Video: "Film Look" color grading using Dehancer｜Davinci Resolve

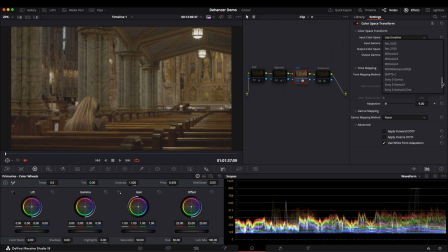(12:18)
Since this was shot with a Sony ZV-1, let's select S-Gamma3 Cine and S-Log3.
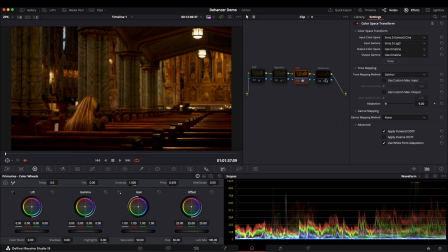(12:26)
Now we have a Rec.709 image. After finishing the Rec.709 conversion, we move on to Dehancer. At first glance, the overall image is a bit warm, so I start by adjusting the color temperature.
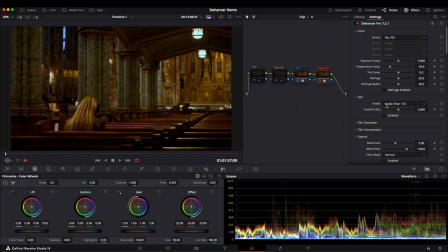(12:42)
Next, let's go to Film Profile. Here I choose Codec Ektar 100 and enable it. Instantly, we get a film-like effect.
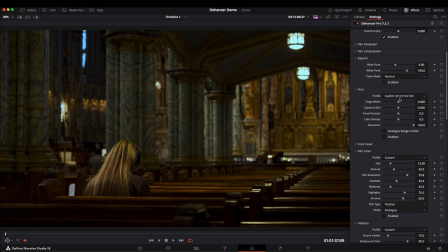(12:54)
Then enable print and select Fuji 3513.
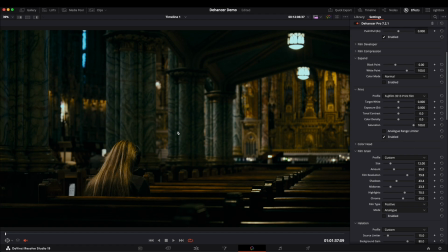(13:00)
The overall image appears a bit dark, but that's okay. I'll adjust the exposure later. Now let's turn on film grain. As for halation, you can tweak it based on personal preference and needs.
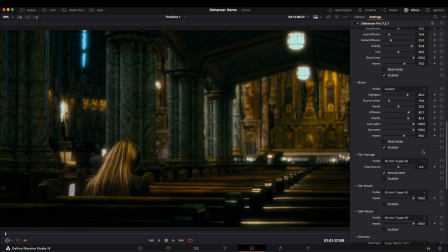(13:16)
Then enable bloom, which slightly affects exposure as well.
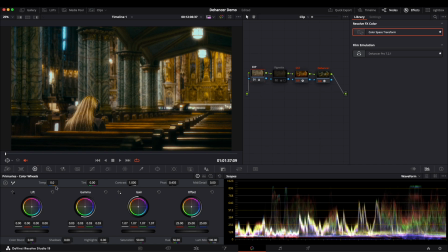(13:24)
Moving on to exposure adjustments, I have already made some tweaks. I increased the gamma and gain to brighten the overall image. After adjusting the exposure, let's move on to vignette.
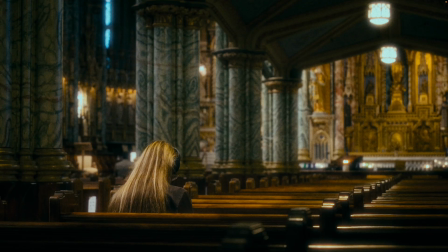(13:40)
I usually create a separate node for vignette adjustments because it offers more control.
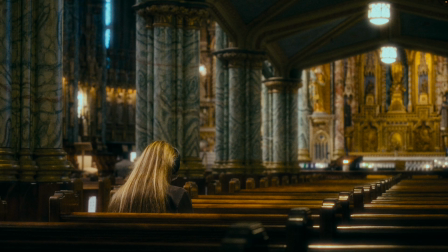(13:46)
You can see that the effect is quite noticeable, helping to draw attention to the center of the frame.
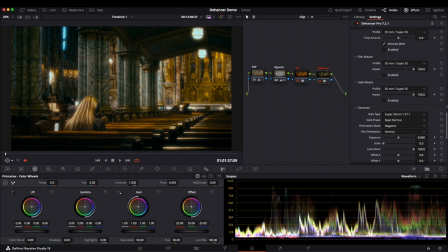(13:54)
Personally, I feel that building vignette tool in Dehancer is not precise, and the available options don't produce the most ideal results, so I prefer creating my own vignette. Hopefully, Dehancer can improve this feature in the future. Let's check out the final result.
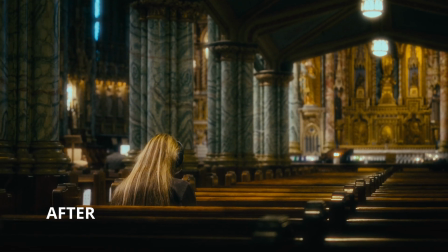(14:12)
After color grading, the overall texture and the feel are much richer, achieving the film look I love.
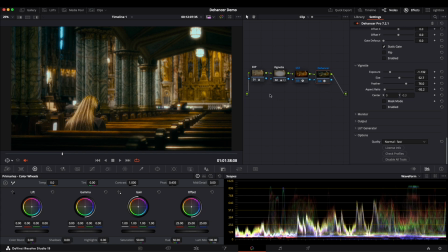(14:19)
This is a simple node tree. If you need finer adjustments, you can add masks and extra nodes to have better control over the image.
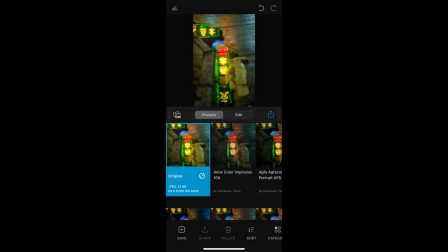(14:29)
Here, I'm using an iPhone to show you the features of Dehancer iOS. You can import photos or videos, and you will immediately see the preset and edit options. There are already plenty of built-in presets to choose from, which is super convenient.
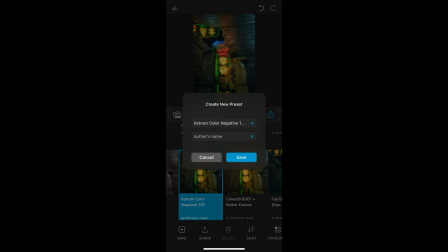(14:44)
And you can also save your own custom presets.
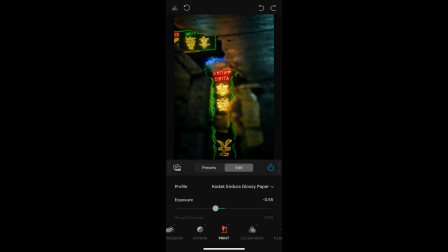(14:47)
In the edit page, most of the features from desktop version are carried over to mobile, so I won't go over them in detail again. As for the controls, you can long press the screen to view the original image before adjustments.
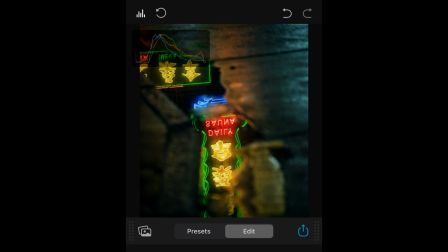(15:01)
At the top, from left to right, there is the waveform display, a reset button, undo and redo options.
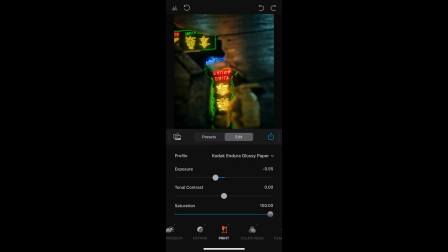(15:08)
You can zoom in on the image with your fingers, although it seems the iOS version don't support landscape mode, which I find a bit inconvenient. You can scroll up and down through the adjustment panels and double tap any slider to quickly reset it.
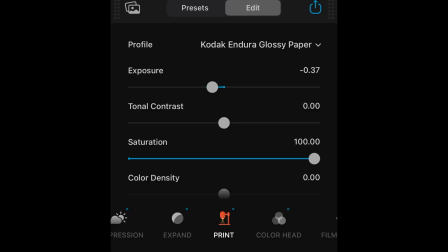(15:24)
The small blue dot on the top right of each icon indicates the feature is enabled.
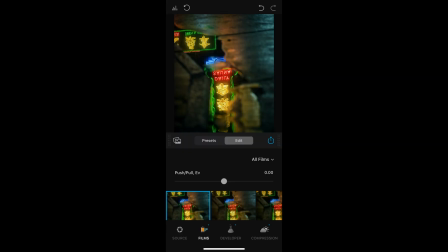(15:29)
Tap the icon to disable it. When exporting, there are many options for photos.
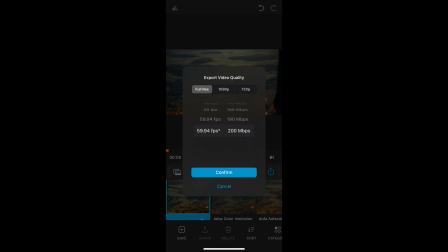(15:36)
But for videos, you can choose the frame rate, resolution, and bit rate.
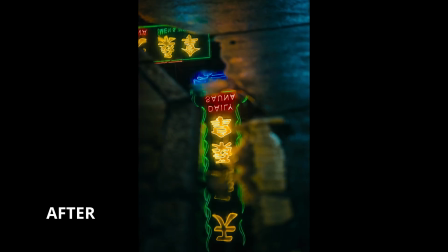(15:41)
That's pretty much everything that I wanted to share. Feel free to download it and try it out yourself.
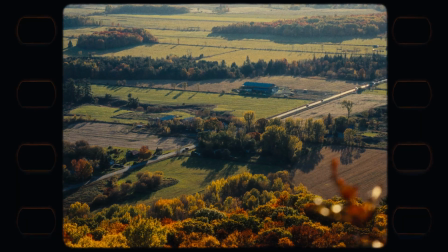(15:46)
I hope you found this video helpful. If you enjoyed it, don't forget to like and subscribe.
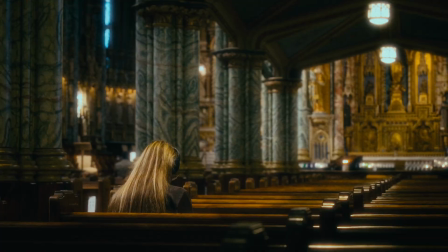(15:51)
See you in the next one.